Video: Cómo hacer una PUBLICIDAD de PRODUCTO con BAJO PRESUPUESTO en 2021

pero hay que tratar de hacerlo lo más parejo posible También se puede usar un fondo azul, un fondo verde Y sacarlo en postproducción después Es otra técnica, yo nunca la usé Pero también se puede hacer de esa manera Algo muy importante cuando trabajamos con este tipo de productos O publicidad de producto en sí Es que el objeto esté lo más limpio posible No pueden aparecer huellas, ni marcas, ni mugre Porque no queda bien Y en este caso yo lo fui limpiando Obviamente les había pasado como una franela
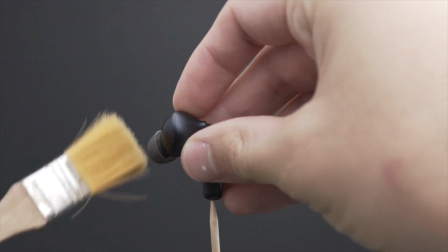[7:58]
previo Pero lo fui limpiando con un pincel Como cuando había algún polvo o algo Intenté sacar la mayor parte posible Pero traten de que el producto quede lo más Limpio posible Después pueden arreglar algunas cosas en postproducción Pero le va a llevar un montón de trabajo Así que lo más limpio que lo tengan al principio Mucho mejor Para la segunda escena que era la parte de la actividad física Mi idea de recrear un gimnasio No sé si me quedó como yo quería Lo hice en el garage de mi casa Con muy pocos recursos Pero bueno,
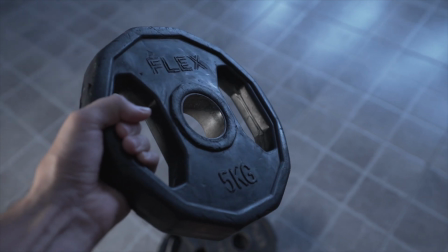[8:28]
creo que zafó bastante Me prestaba unas pesas Quiero agradecer a Franco que me prestó las pesas Para poder darle un toque más
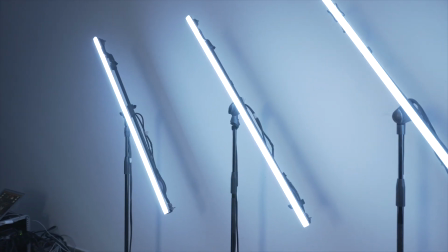[8:36]
Y de fondo usé estos cuatro tubos LED Que fue un invento de Mati Que les dejo el Instagram acá abajo Para que vayan a ver todo lo que hace y lo que construye Porque la verdad que la tiene súper clara con cosas de iluminación Estos tubos se conectaban a la compu Y podés
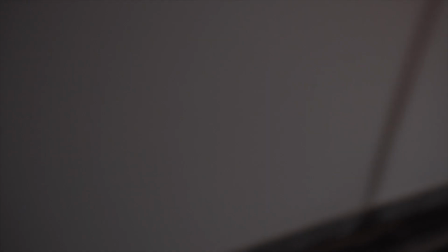[8:50]
tirarle básicamente lo que quieras Visuales,
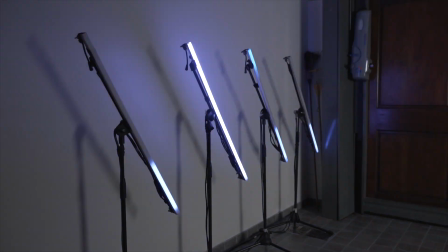[8:53]
el color que se te cante Y bueno, en este caso yo necesitaba solamente Que sean tubos de color blanco o azul frío Pero se pueden hacer un montón de cosas Y le dio un toque mucho más copado que simplemente tener un fondo oscuro que no diga nada.
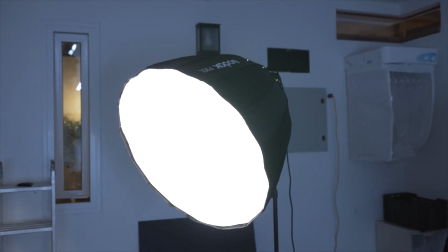[9:07]
Y después como luz principal usé de nuevo mi Godox que estaba apuntada a 45 grados para abajo.
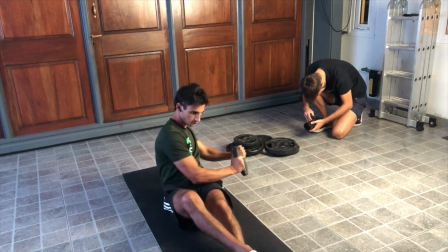[9:14]
Y las tomas fueron bastante simples. Fue simplemente pedirle a mi hermano que haga algunos ejercicios con la pesa.
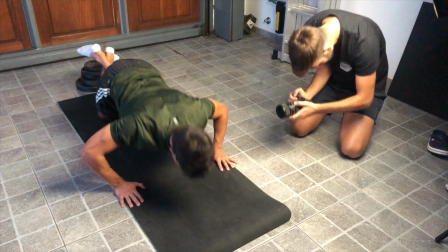[9:21]
Donde se destaquen un poco los auriculares, algunas lagartijas, algunos abdominales. Y hacer foco generalmente en eso.
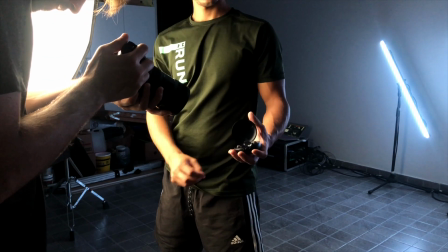[9:27]
Como en la última toma que después se lo saca y los guarda en la caja. No fueron tomas demasiado difíciles, la verdad fueron bastante sencillas,
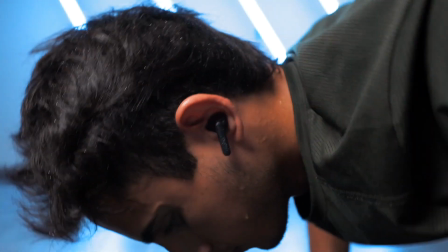[9:33]
pero el ambiente que logré recrear en el garage de mi casa estuvo bastante bueno. Me hubiera gustado quizás agregar un poco de haze, o sea, de humo con alguna máquina o alguna luz de contra, pero bueno, creo que por pocos recursos quedó bastante bien. Y algo importante, cuando hacen, por ejemplo, este tipo de comerciales con actividad física o algo,
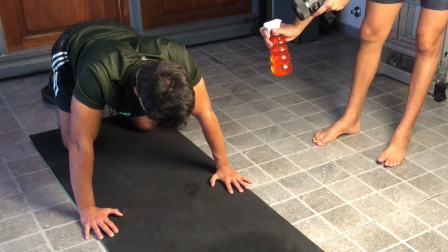[9:55]
si pueden ver, a veces que está como mi hermano un poco transpirado, Para eso usé un rociador de agua Donde lo baneaba un poco con eso Y de esa manera es como se crea por ejemplo la transpiración Creo que a veces también se puede utilizar algo Para que quede un poco más como no tan líquido Que no sé si es glicerina o algo de ese estilo La verdad que no lo sé Para las botellas se utiliza eso Le da otra textura un poco más como de gota Pero de todas maneras eso funcionó bastante bien Y después para la última escena Donde estaba todo en un
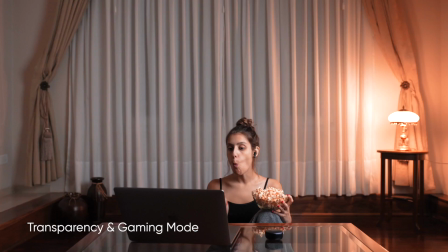[10:23]
mood más chill Donde está el personaje mirando una serie Mirando una película Fue una apuesta muy sencilla Simplemente usé también de nuevo mi Godox De
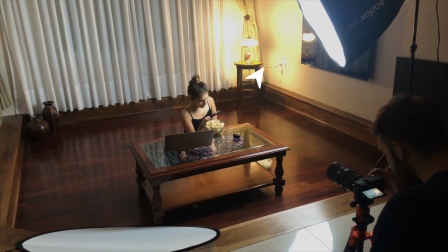[10:30]
45 grados al costado Y una luz de fondo Que era una lámpara que ya estaba en el living Y quedaba este
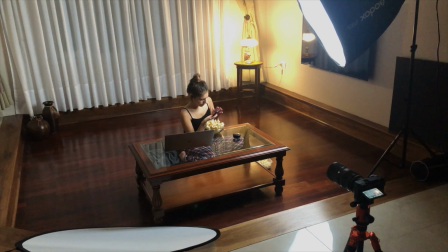[10:37]
entorno un poco más cálido A diferencia de lo frío del gimnasio Quería hacer como esa oposición De colores Y generó La puesta era fue bastante sencilla A veces utilizaba un rebote muy simple de costado A veces no Me hubiera gustado de nuevo Quizás tener un contra de luz O poner por las ventanas alguna luz de afuera Para que dé otro tipo de ambiente